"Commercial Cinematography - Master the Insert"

All right, welcome back to the channel. What have we got here? We're back in 4x3, which means we're looking at commercials. We're going to dive into that commercial world. We're no longer looking at Patreon videos or little snippets of the Patreon videos when we talk about feature films. Because feature films, that's, I mean, they're sometimes fun to look at, but it's not very comfortable insulting people's hard work on feature films. Whereas with commercials, you're getting paid. You're having a good time. Like, that's fair game to make fun of you and all of your bad technique. or in this case, all of your good technique, which is exactly what we're going to be talking about in our little snippets. So this is not the Patreon section, right? If you are a Patreon supporter each and every week, you get a feature film breakdown just like this, but significantly longer and with more wit and more humor. If you are interested in supporting the channel or the podcast, check out the link in the description below.
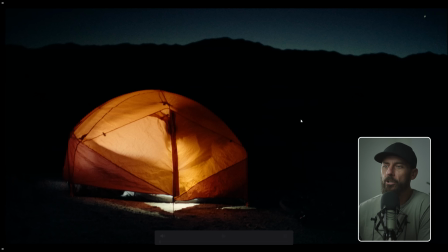0:50 Okay, let's jump into it. Here we go. We got a little commercial.
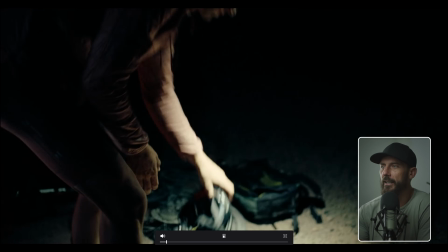0:53 Now I'm obviously going to be providing some running commentary as we look at this thing because we're looking at only one specific snippet,
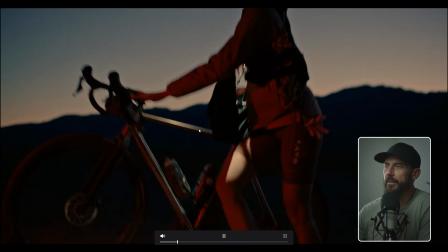1:00 but it wouldn't be fair if we didn't look at the entire thing. So we're biking, right? We're outside.
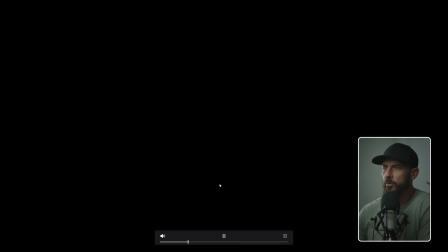1:05 Lord knows what these people are doing camping. What is that? Some sort of transport vehicle that they're on and there's flashing lights.
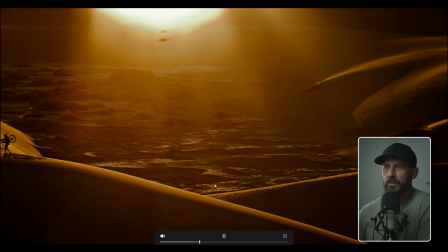1:11 Things are interesting. All of a sudden, Oh, is this a little bit of Bruno Avignon here? Long lens lens flare.
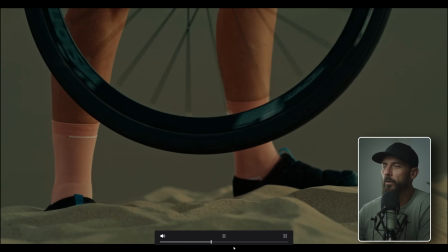1:17 Yes, please. Oh, hello. Inserts, right? If you want to be, if you want to be a commercial director,
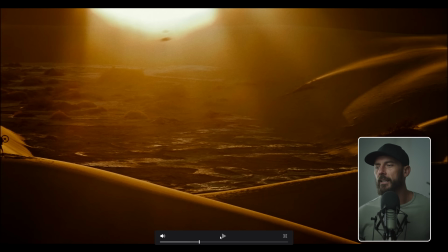1:23 learn how to take advantage of these little guys right here let's see if we do this shot okay this
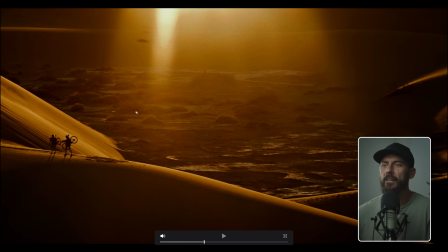1:28 song takes forever to set up like how many of these shots are you going to get per day i'll answer not many right and chances are you're going to try and smush this entire shoot into two days which is going to be rough for you unless you know how to
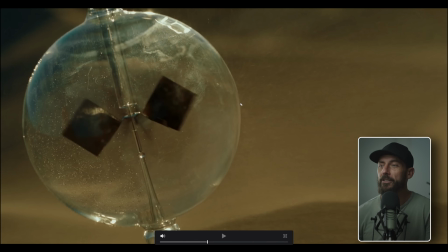1:42 do this which is insert shots lots of insert shots why because they're cheap and they're easy and you can make them look very very good you only need one little piece of knowledge to make an insert shot look good. What is it?
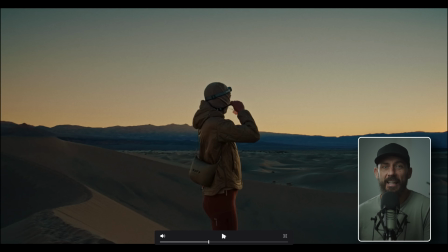1:55 It's backlight, the insert shot. That's it. It's not super complicated.
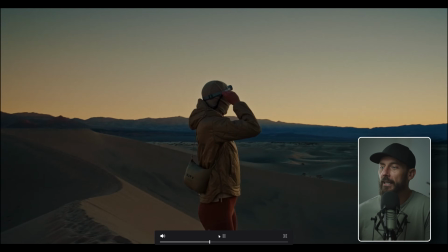1:58 All right, then you get some, you get one of your buddies here to dress up like the kid from Dune, and all of a sudden you're out there riding your bicycles in the sand.
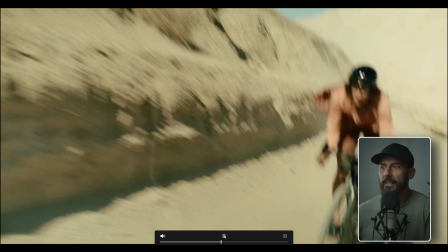2:06 Why? I don't know. And then you turn the camera upside down, you flip it around, you shake it a lot. Oh, here we go.
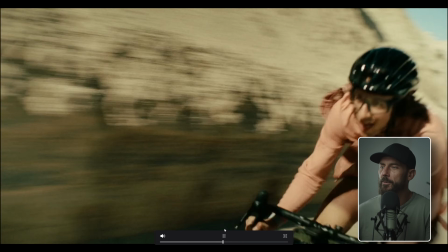2:11 Now, why does this little section look nice? I'm just going to go here. Why does this little section look nice, right?
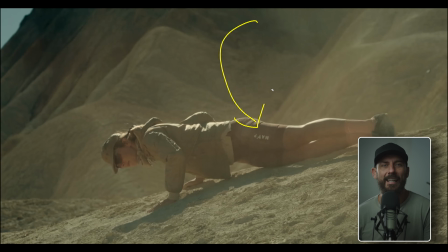2:17 Because it's backlit. This is not rocket science, right? It's not going to take a thousand videos looking at commercials to realize how do you make something look nice? Backlight. Why? Because you get a little bit of highlight and then you get darkness in the background.
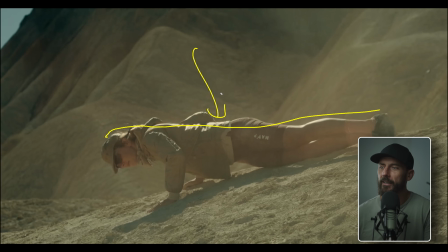2:31 So the thing that you want to highlight, that should be your subject. And then you get that little highlight and then it's hotter than everything else in the image. Look at the sky over here, right? Sky dark. Is the sky dark in real life?
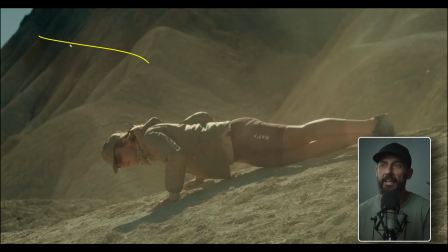2:45 I don't know. Hopefully not where you live or else you're in the underworld right normally it's really bright outside that's what happens on a clear blue sky day the sky is quite bright you know what's boring quite bright so what do we do we darken it way down and maybe even put a little mat in
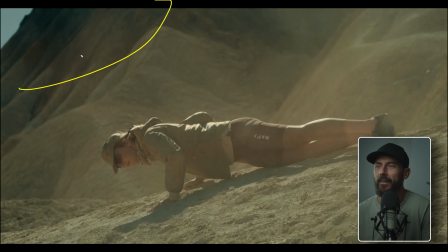3:02 da vinci resolve and you don't clean it up you don't care that people realize that you just put a little mat in there why would you this looks like a nice image right we've got 500 cuts in the commercial guess what you can do when you have 500 cuts in a commercial you
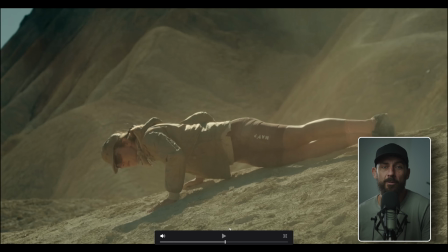3:14 cannot care about orientation or continuity or anything. That's why making commercials is fun because you shoot it on the day, right?
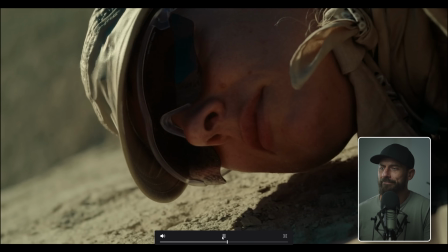3:22 You shoot this and you're like, this doesn't really match the stuff that we just did. And you're like, who cares? Like we're eating caviar for lunch.
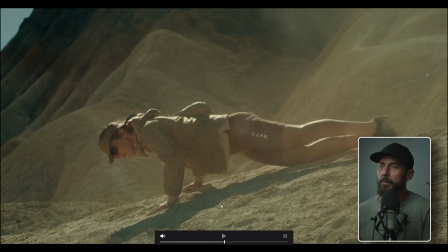3:28 What are we talking about here? This is gold. Anyway, you come in here. Notice person's face, right?
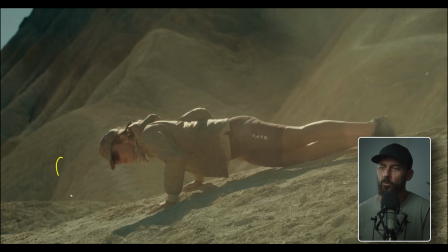3:35 Kind of flat. Why is it kind of flat? Because we can't really get in there and change the levels. We want contrast. Contrast is what makes something interesting. That's why this whole backlight things works. But we can't really get it here. It's too far away. We're too far away. We're too wide. We can't get any neg in here.
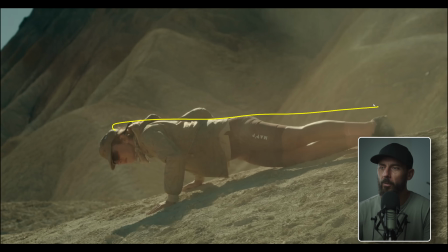3:52 All we can use is the one tool that we know how to use. This is why cinematographers, you know, again, don't have to be a rocket scientist. You just remember backlit. So we keep going. What happens when we go in? Contrast.
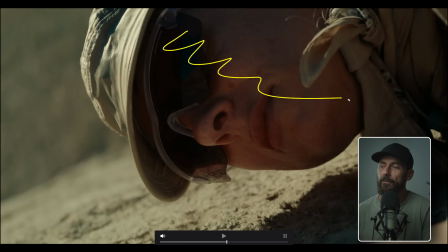4:07 Now, how are we able to get this level of contrast this close?
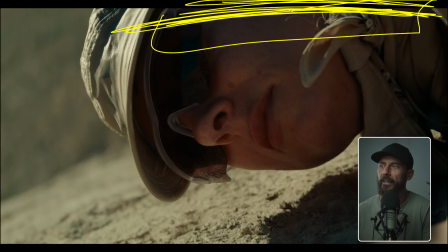4:11 I'll tell you, because we got a big, solid piece of black fabric just over here taking away all of this light and she's listening
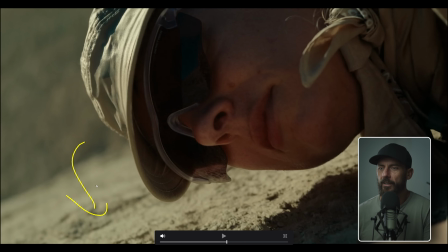4:19 she's listening for uh one of those things in dune little things that are under the ground you've seen the movie i haven't but it's pretty cool anyway oh we
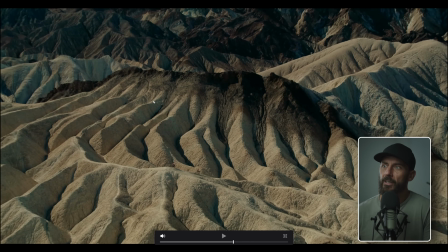4:27 do a little 70s style zoom shot now interesting again why is this a cool shot because you have contrast right the entire time all of these commercial breakdowns i'm going to be looking at really the main reason we're looking at them is because they contain contract.
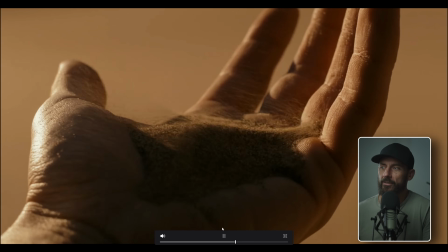4:40 Oh, that's, come on. Bruno Avi on 2012. Hello. This is an insert shot.
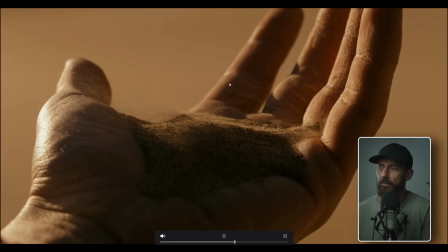4:46 This takes up, let's see, if we're counting it out loud, one, two, two, three, four, five.
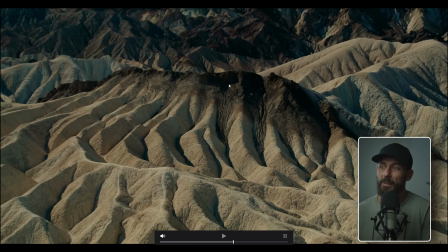4:53 You got five, maybe five seconds of inserts.
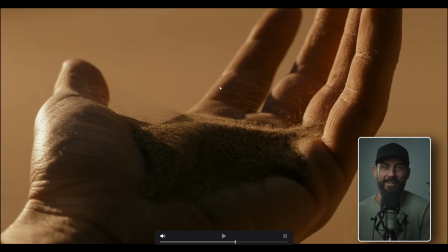4:57 Five seconds of inserts is amazing from a return on investment level.
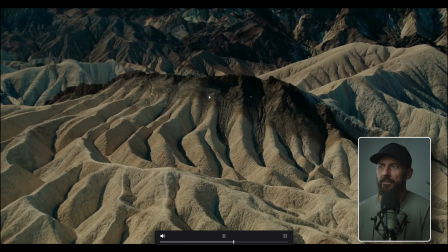5:03 It's like, does it make sense that the sand is blown away? No, who cares? It looks cool, right?
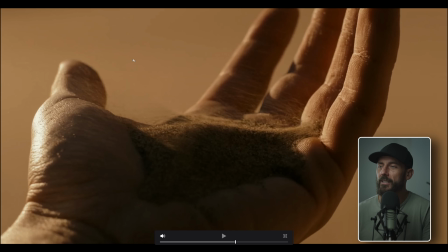5:08 That's why you do it. You're not trying to, you know, this is not Gandhi. We're not telling the story of someone's life. This is sand floating away. And this guy and girl are on a bicycle adventure. God, have you no sense of adventure?
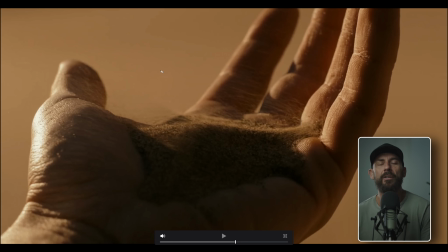5:20 Don't you also hold sand in your hand? Anyway, this is nice because this is the credit card shot. If you're not familiar with the credit card shot, this is a shot as a cinematographer in your commercial career. You will shoot thousands of times. If you're lucky enough to have a career, you're going to shoot this shot thousands of times.
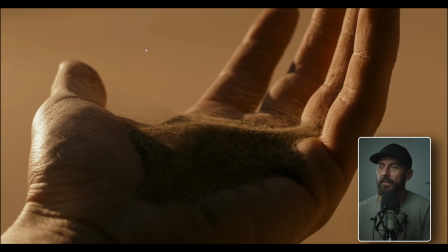5:36 I wish I was joking, but I'm not. And guess what? You shoot it the same way every time if you want it to look nice. And how do you make it look nice? You backlight, backlight the object, set it against a darker background, and then you bring in a bucket load of neg over here, right?
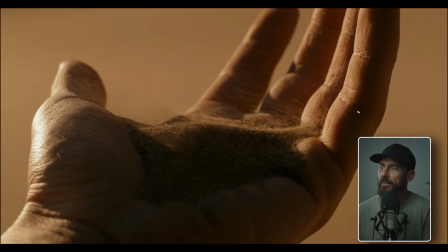5:54 Because you want to take all of this away. If this is flat, if this area of the hand looks like this area of the hand, guess what? It's boring. Do people like boring things? Not the ones that pay. No, they don't. They want something freaky. They want something. Why do they like it? Because this doesn't happen in real life, right?
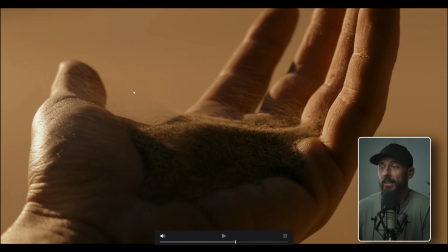6:12 You go outside and you blow sand. First of all, that's weird. Second of all, it's not going to look like this. And if it looks like real life, ask yourself, does your life, is your life interesting? Probably not, right? Probably not. Let's be honest. Your life probably sucks. I don't know. Maybe it's good.
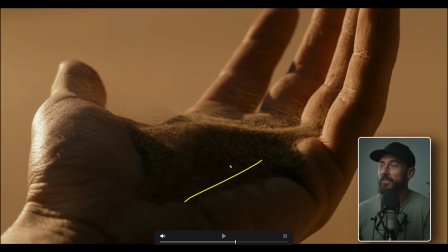6:29 Maybe it's good, but I bet you're not blowing sand with this much contrast. Anyway, get good at inserts.
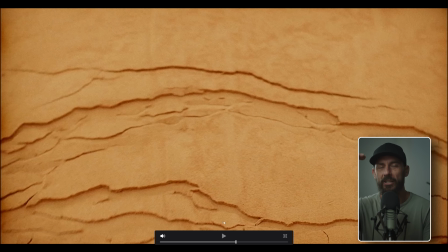6:35 And then what do we do? Like, okay, if something is boring, we need like a checklist. If you're shooting something boring, how do you make it more exciting? Contrast? Make it not look like real life. Then if in doubt, just spin the camera, right?
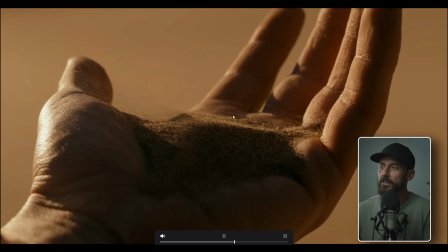6:49 Just spin it. This is, unfortunately, I think this commercial is before the 4x3 craze,
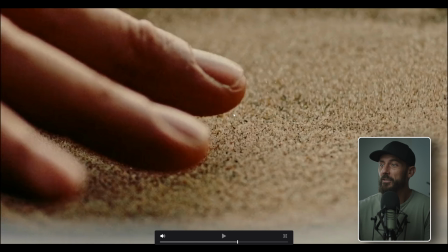6:54 but like oh ripples of sand oh we put it on a speaker
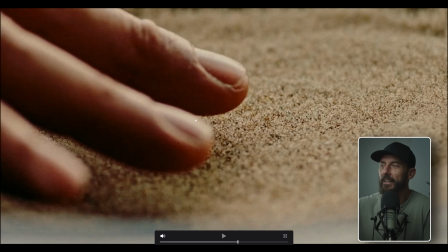6:59 yes please moving sand if the camera's not moving move the thing in the frame right that's how you make it cool and you now do i have to say
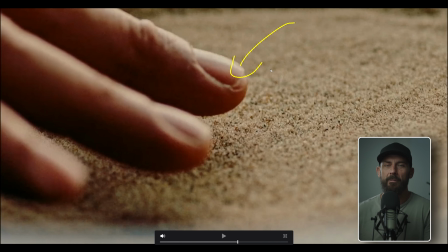7:08 that this lighting is the exact same right this is the exact same setup camera relative to key light you've got yourself a little career now the whole reason
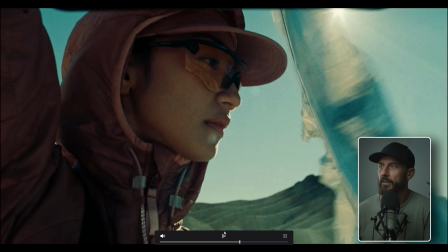7:17 is that paul atreyu the whole reason that i wanted to look at this is for this scene here okay we're gonna watch this lady and
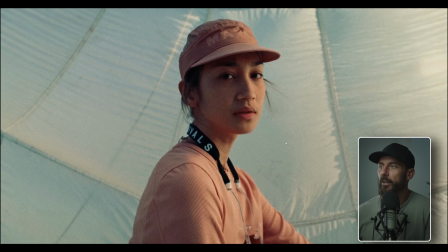7:25 she's getting swallowed by a parachute it looks like they drug a parachute out to the desert this lady's about to get eaten by it this when i talk about the sun wrap outside i'm talking about the sun the thing that you can't control is this way right and what what did we just
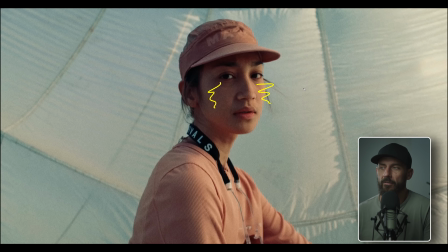7:42 talk about for five minutes we talked about you want contrast right you out with your girlfriend to the desert She's not looking like this, right? She's looking flat. Not that way. It's not looking good, right? There's no contrast. You want contrast. How do you do that? You turn the person so that half of their face is getting lit and half of their face is dark.
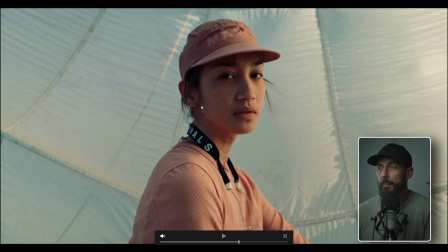8:02 That's how you take something that's pretty boring. I mean, maybe it would be exciting if the parachute actually ate this lady, but I don't think that's going to happen.
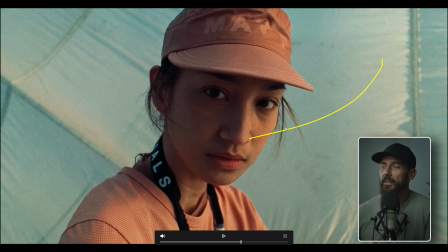8:10 So let's see. So now we start to creep in. What you don't want to do, imagine if her whole face.